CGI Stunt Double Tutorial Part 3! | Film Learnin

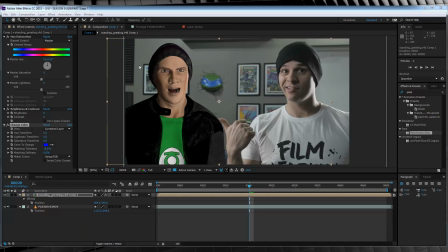I shot this with a relatively flat color profile, and that informs me a lot of the choices that I'm about to make. So firstly, I'm going to move the hue slightly to the pink just to match my skin tone, just a little. Next, I'm going to bump the saturation level down, say, negative 30. There we go.
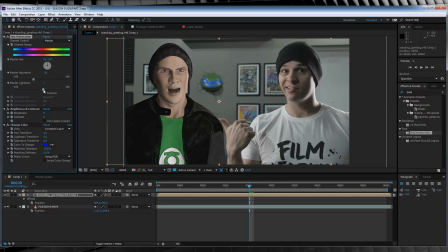And say increase the lightness to remove some of the harshness of the shadows. As you can see, it's blending better already. The green on the shirt is still a little bit too saturated, but I'll deal with that in a sec. From there, I'm going to subtly up the brightness a little, say, 6.
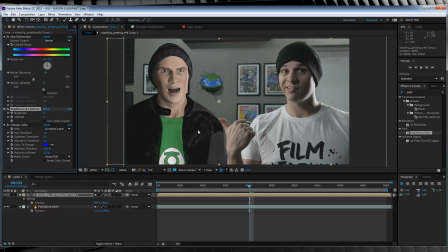Just so the black of my beanie and the black of his jacket are a little bit closer. I'm then gonna dial up the contrast a little just to bring some more detail back to my darker areas. Now, could I do all of this in something like Colorista 2, 3, or 4?
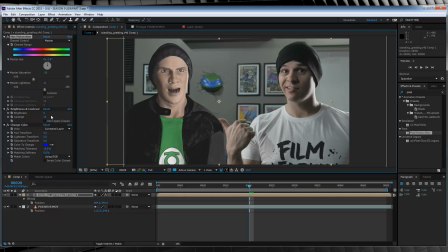Totally, but I figured it's better showing you without third-party stuff, and I very rarely use curves or levels to adjust things. It's weird, but I find them just confusing to use. I like the numbers. The last thing I'm going to do color-wise is lower the saturation of the shirt, so with our change color,
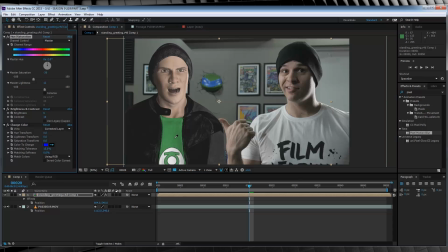I'm going to grab the eyedropper and select a nice green part of the shirt. There. I think I'll bust the tolerance down to 10%, mainly because I know that's my sweet spot since I've already done this. I'm writing the tutorial and recording it right now. And from there, I'm going to bust that green down, say, about minus 12,
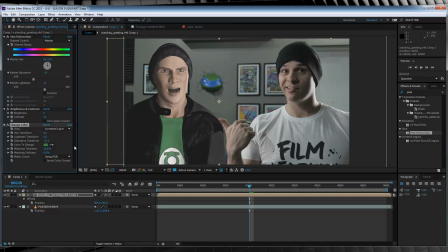which should help in blending our CGI character into this shot a little better. But once again, guys, you might think I haven't gone far enough or I've gone too far. That's why I always say, have a play with all of these plugins and see what works for you.
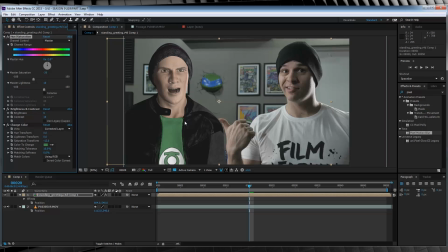Now that we have our model blended, feel free to add an adjustment layer and throw on a color grade to see how our final shot will look.
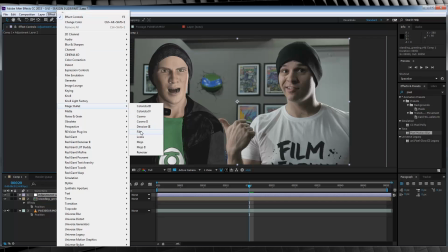For this, I'm just gonna head up to Effect really quickly and add Magic Bullet Film. With a little adjustment, not bad, eh?
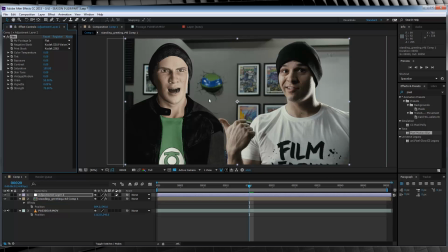But there is two things that I did in my shot that I haven't shown here yet.
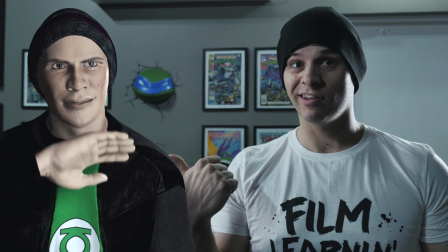In the original skit, you can see Greg here is casting a light shadow on Grant's arm.
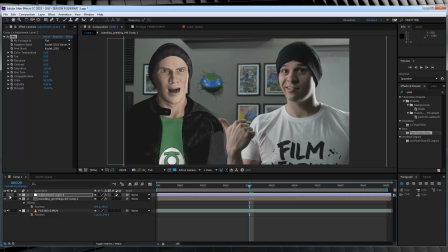Speaking of me in the third person. And guess what? That was super easy to do. All I did was duplicate the model pre-comp. I then deleted all the effects off the bottom one.
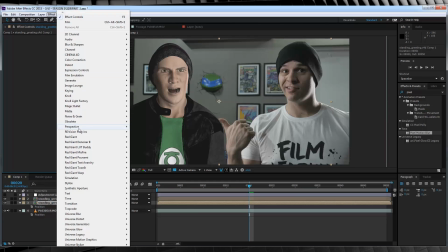I then went up to Effect, Perspective, and added a drop shadow. From there, I checked Shadow Only, so we only get the shadow.
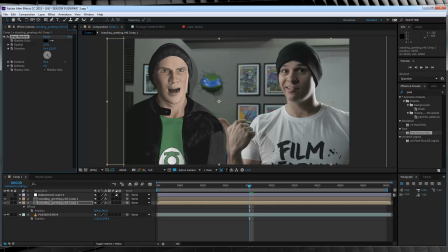I then adjusted the opacity of that shadow, the distance, and the position, like so. When I was happy with that, I jumped up, I grabbed the pen tool, and I drew a rough mask around the parts of myself that I wanted to have the shadow cast on.
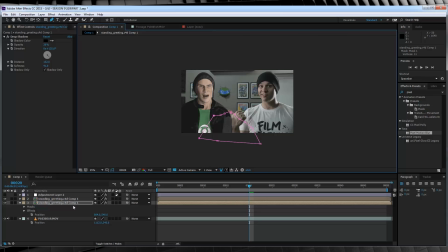And of course, I then hit F and feathered it out around 50 pixels.
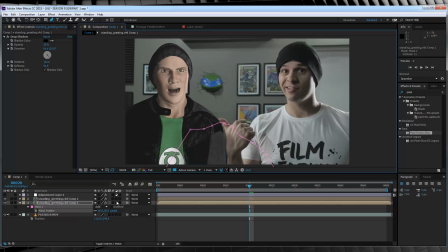Simple as that, gang. Quick and easy shadow. I can also do a shadow in Cinema 4D, but I figured this was easier, and it was. The other thing, and this is small but huge at the same time for blending, I used pixel motion blur to add, well, some motion blur to my model's hand as he waves.
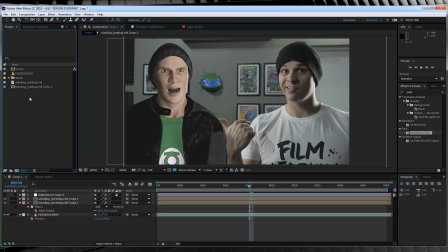Now obviously I can't show you in real time with the Cinema 4D file,
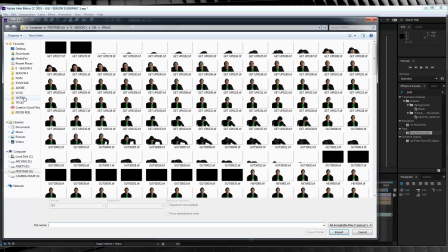so let's quickly grab the rendered image sequence that I already rendered out of Cinema 4D and add that to our comp.
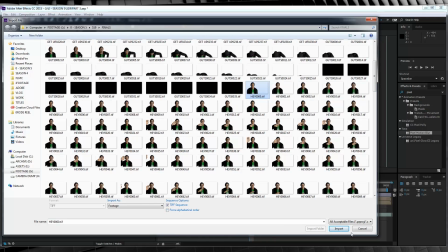So I'm just going to import my image sequence I rendered out of Cinema, here it is.
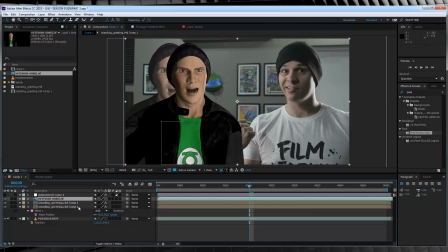I'm going to drop that into the comp, just as I would any other element, position it into place, and then I'll just copy and paste the coloring effects that I added to our model.
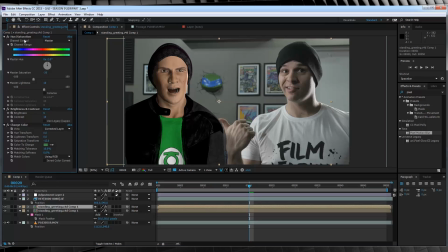I'll then turn off the model and the shadow layer. Boop. From there, it's time to add a little motion blur.
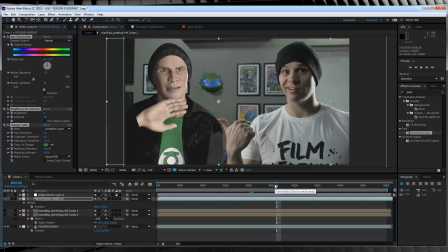For this, we're just going to head over to presets and type in pixel. Then we'll grab pixel motion blur and drop that onto our rendered image sequence. And of course, you're just going to notice that all your coloring effects that you just put on have disappeared, like
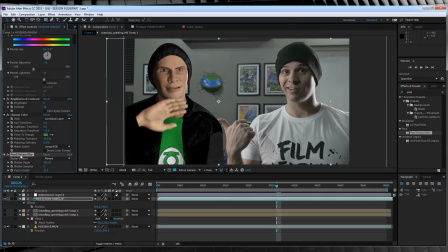But that's because the pixel motion blur, just like T-Rex in Orgasmo, wants to be on top.
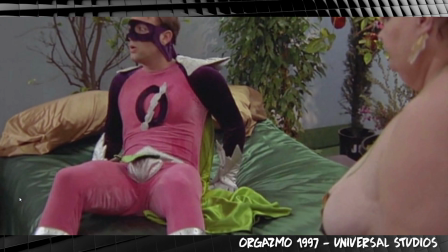You want me on top? No, I'll be on top.